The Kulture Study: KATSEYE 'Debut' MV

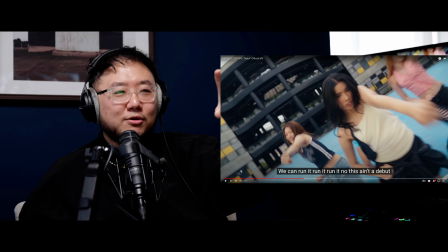10:12 I feel like this chorus could have visually, the music video, the camera work could have had way more impact if the if it had edited, been edited and cut a lot more quickly, or if the camera work had been a lot more faster.
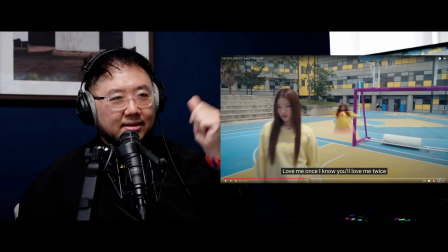10:31 Right when it does that, that I really liked that. That's quick.
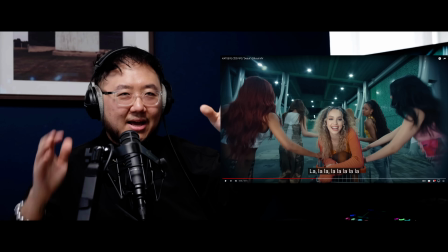10:39 And then the moment it cuts into this post-chorus and that where again you're seeing the second member again.
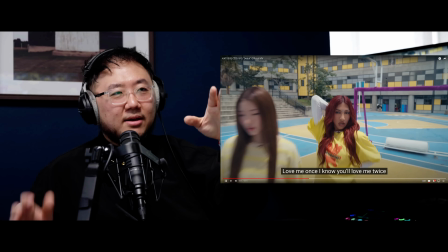10:48 This
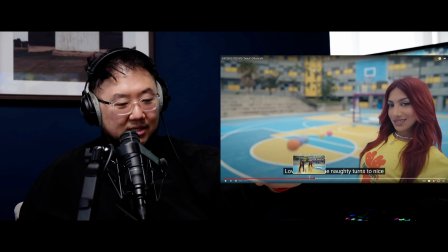10:53 the camera work being slow right there. Again, it feels like they're slowing it down in the song for a moment of impact.
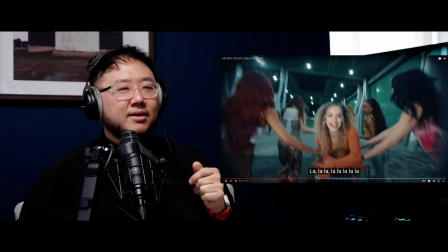10:58 Nah, nah, nah, nah.
And, ooh, the guitar is hell yeah.
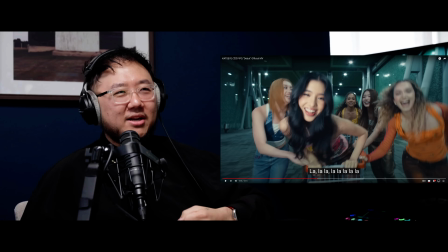11:04 So then it's another like big, like weighty drop right there. And then everything gets really fast, right?
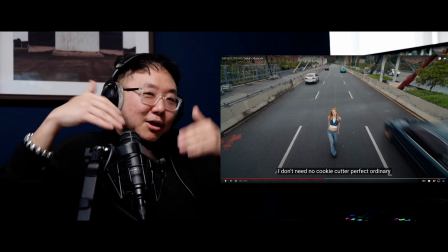11:09 Like handheld camera work. So then like the momentum, the push and pull of that feels a lot more engaging again.
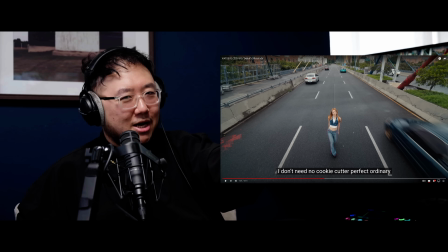11:16 So like that's the only section in the music video that it does that, okay? The rest of the video doesn't run into the same problem again. It just felt like a weird moment of dead air. And like their dancing is really cool, but it goes back to like, that's kind of the point of music videos, is to accentuate things.
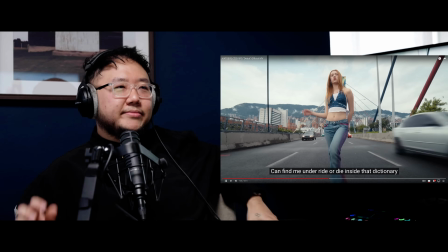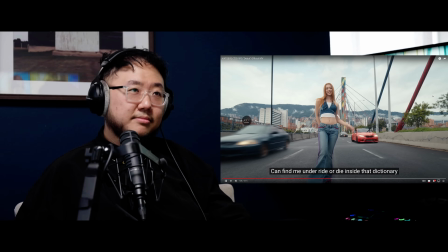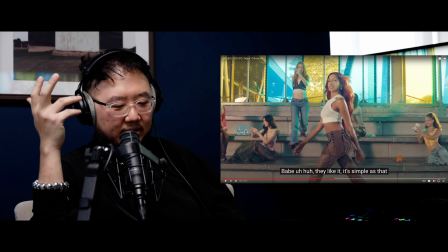11:46 That's a weird cut. That's a weird cut.
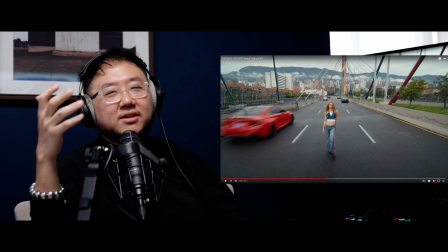11:50 I feel like based on what we've seen in this video, her scene's really cool.
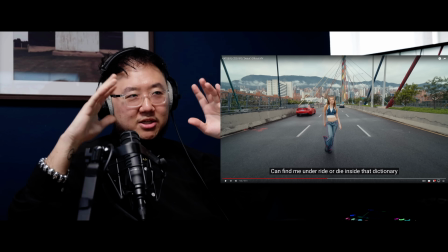11:56 Like the cars coming through and all of that. And even though the camera work is slow, you've got a lot of these fast exterior moving,
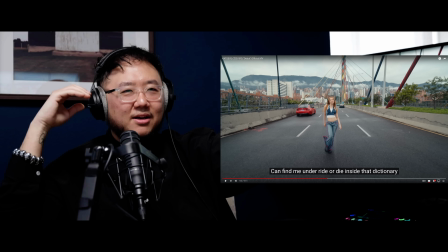12:04 not exterior, these fast cars moving constantly that's catching your eye.
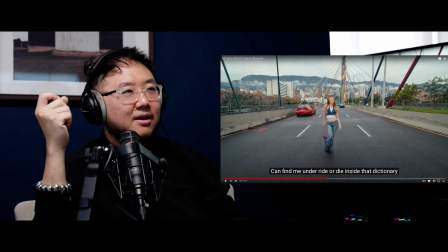12:09 So it gives the illusion that things are moving fast. So that's really great. But they cut on.
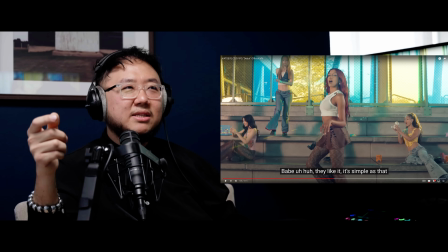12:18 The cut is weird. It feels like it cuts either too early or too late in that it cuts on Babe.
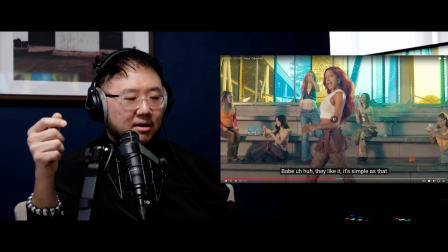12:26 But there's a,
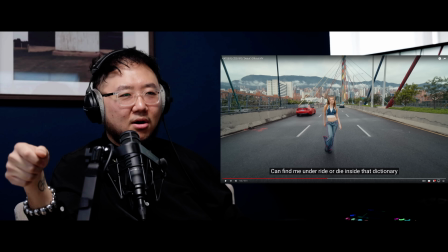12:31 there's a big drop, like a drum thud on not Babe, but I think it goes Babe, uh-huh.
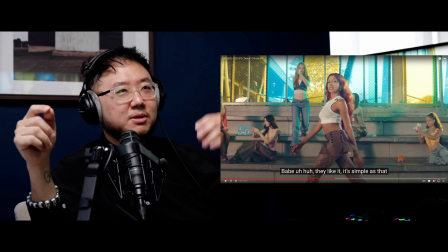12:41 On the huh, there's a big thud, but there's,
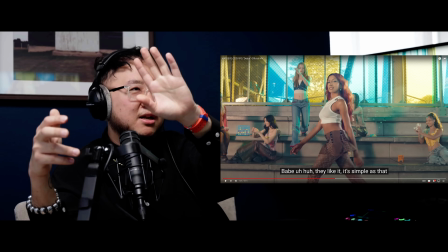12:45 it's clearly a moment of huge impact, but then nothing is happening in the video in that moment.
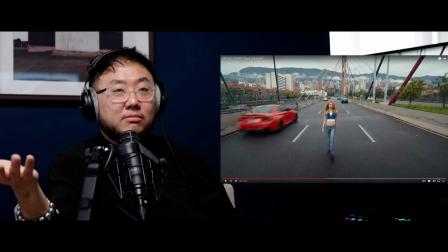12:51 So I think what would have, should have, you don't always have to cut on the drops.
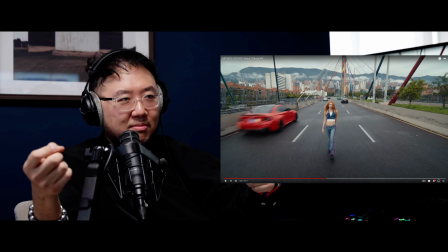12:56 In fact, there is an argument to be made about when you don't cut on drops,
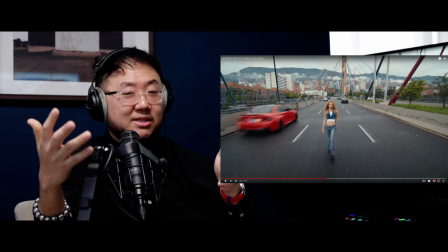13:02 it creates a much more different dynamic effect. In fact, like it throws people off in a cool way. But then I think, especially based on the momentum of this video and the kind of language that they've established with the direction of this, there should have been a motivated cut.
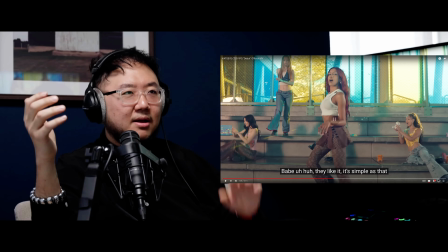13:19 It just cuts. There's no connection from her to this scene.
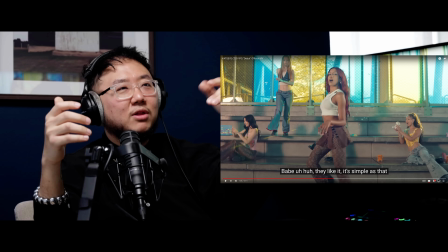13:25 Either like she like whips the camera or like she kicks the camera or whatever.
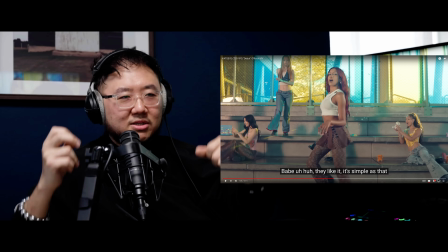13:30 The previous scene where we had that member in that pre-chorus, so to speak, where the shot starts on her foot and then moves up.
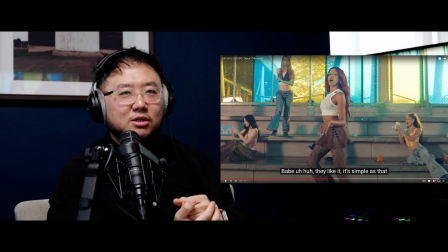13:38 That right there, that was a really, really great transitional shot.
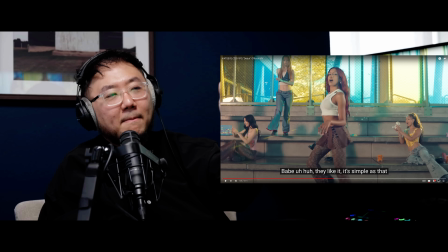13:42 This needed a transitional shot if you were going to cut on Babe and cut before this
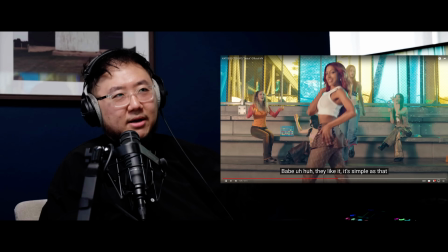13:48 thud, because then this thud comes in and it feels really random. They do that again.
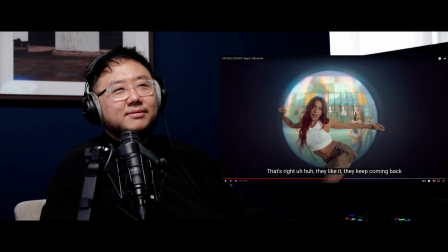13:55 They do that again right there. It's not.
It's simple as that.
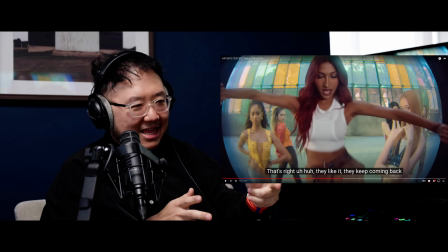14:01 That's right. They like it.
And they're perfectly still too. And then the camera starts moving once the lyrics start.
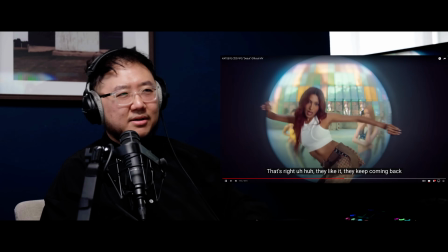14:10 And so there's this, again, strange sense of dead air.
Keep coming back. Oh, we ain't flexibly.
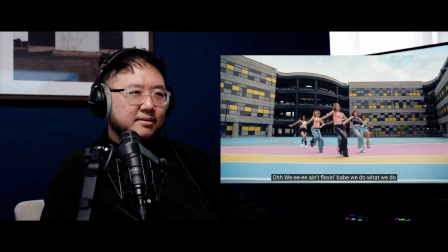14:16 We do what we do.